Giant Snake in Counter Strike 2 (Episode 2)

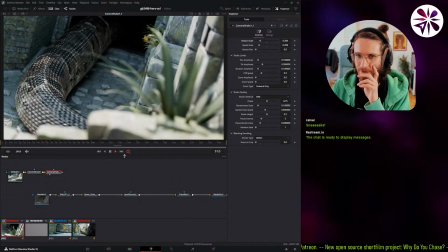Yeah, that's good.
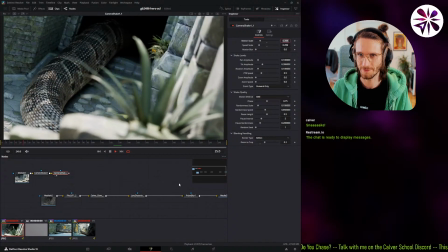Yeah, let's crop in a little bit. Or should we? Oh yeah, there's a little bit of like replication of the edges visible there.
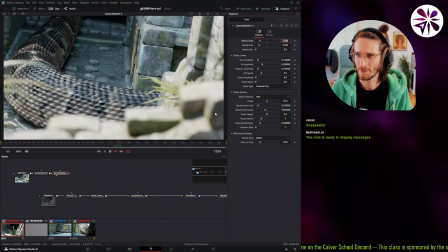So let's just crop in a little bit.
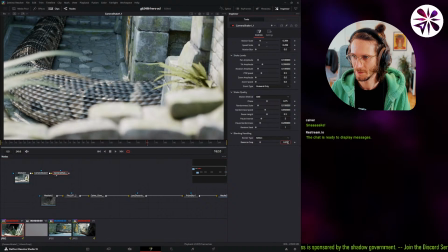It's already too much probably. Just need a tiny bit of cropping.
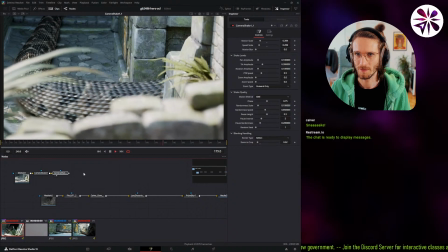Yeah, that should be cool.
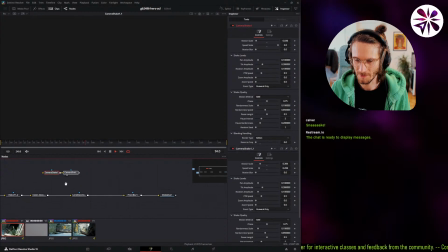Okay, cool. Yeah, this is a good camera shake. I'm gonna add it. I think I'm gonna add it right after the color grading. It's probably one of the first things that should be added. Actually, I'm gonna add it after the glow and before the lens distortion. Yes.
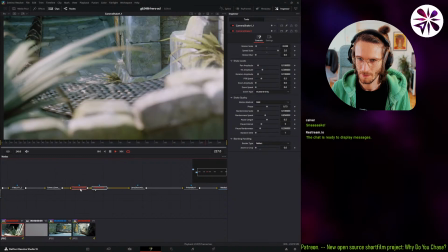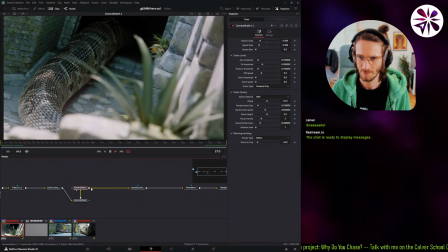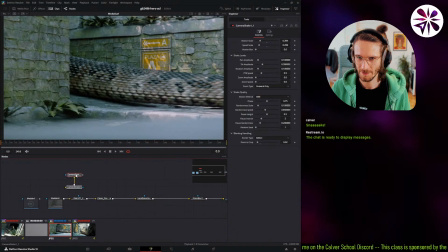Okay, and then let's copy paste this camera shake. Adjust it a little bit for the shots.
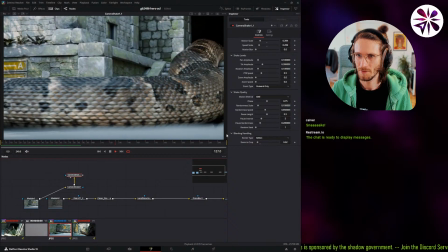This one, for example, would be interesting if it had a little bit faster movement here, like
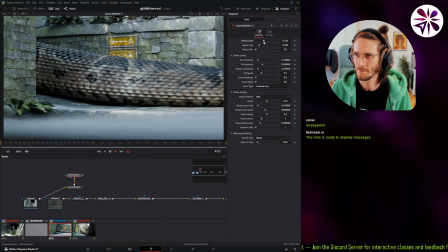bigger movement, because we're zoomed in.
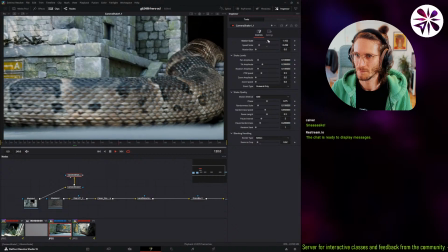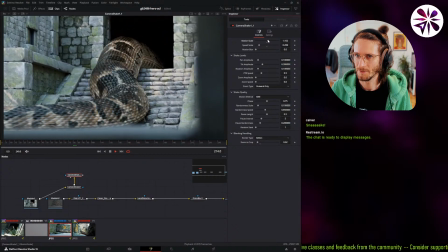Yeah, this feels pretty interesting.
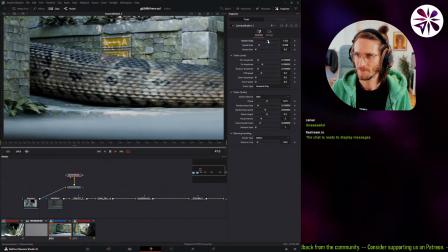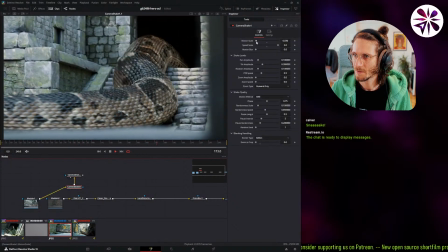Yeah, so I'm gonna increase the speed, the scale of the micro jitters here a little bit.
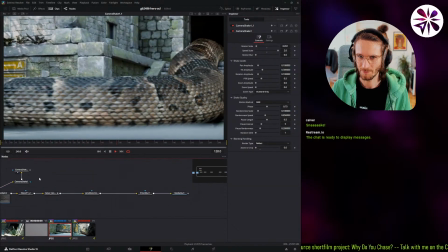Yeah. This into the sequence.
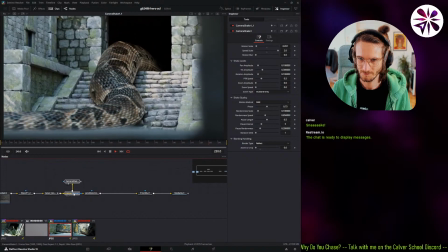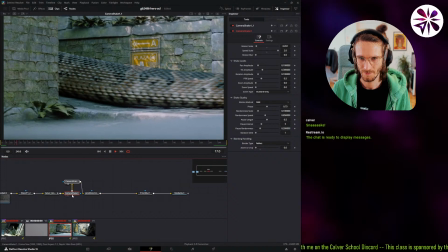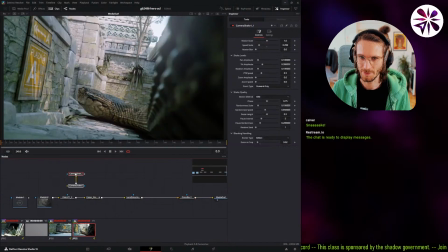Okay, cool. And the last one. The last one should be the shakiest since the snake is very close.
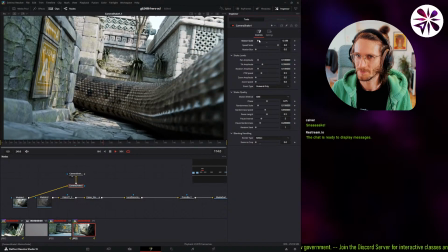The this one, yeah, should be pretty intense.
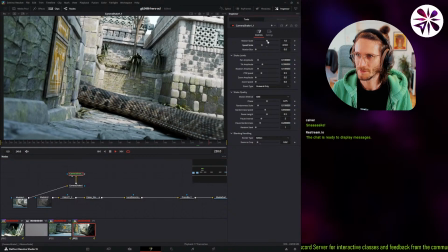And then this can also be a bit bigger and faster.
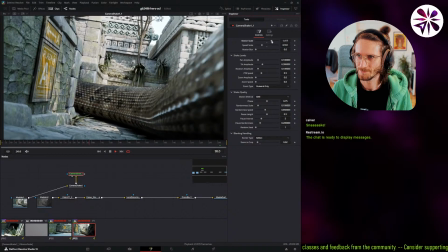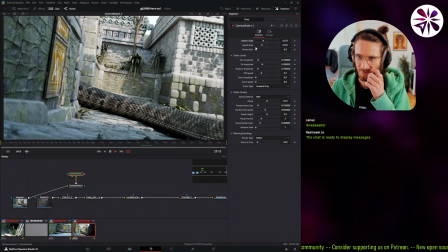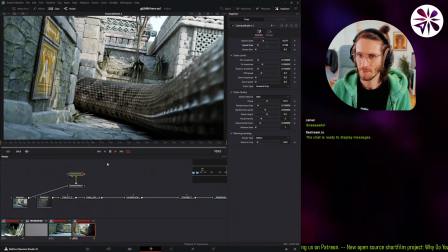A bit distracting, honestly. It should be a little bit smaller.
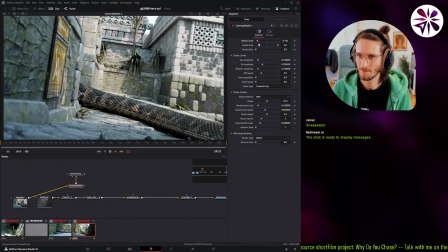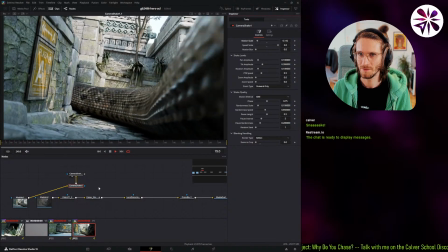Yeah, that's kind of cool.
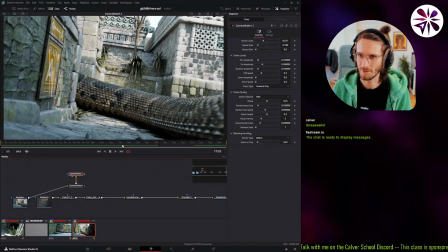And then it could chill down towards the end, though, because the snake is not close to the camera anymore.
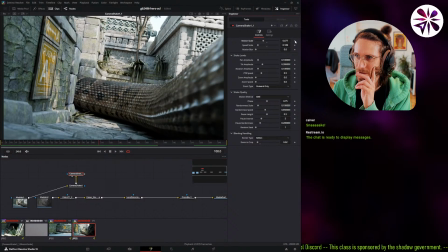So it feels a bit strange when it's still shaking so much.
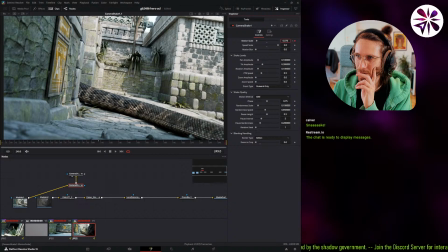We go to the end and then like make it a very low amount.
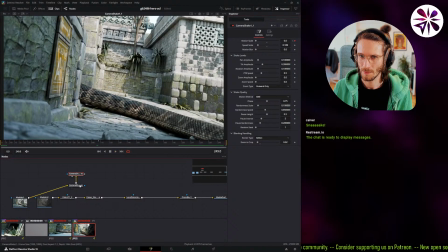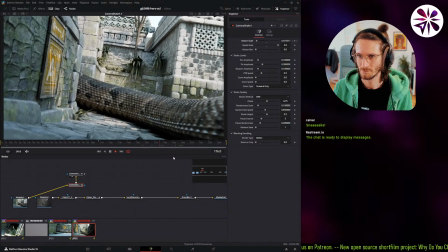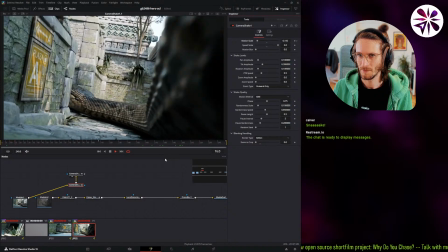Yeah, yeah.
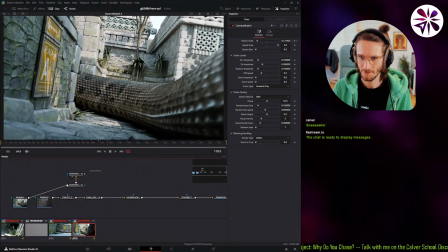Okay, that's cool. Okay, I think we got it now.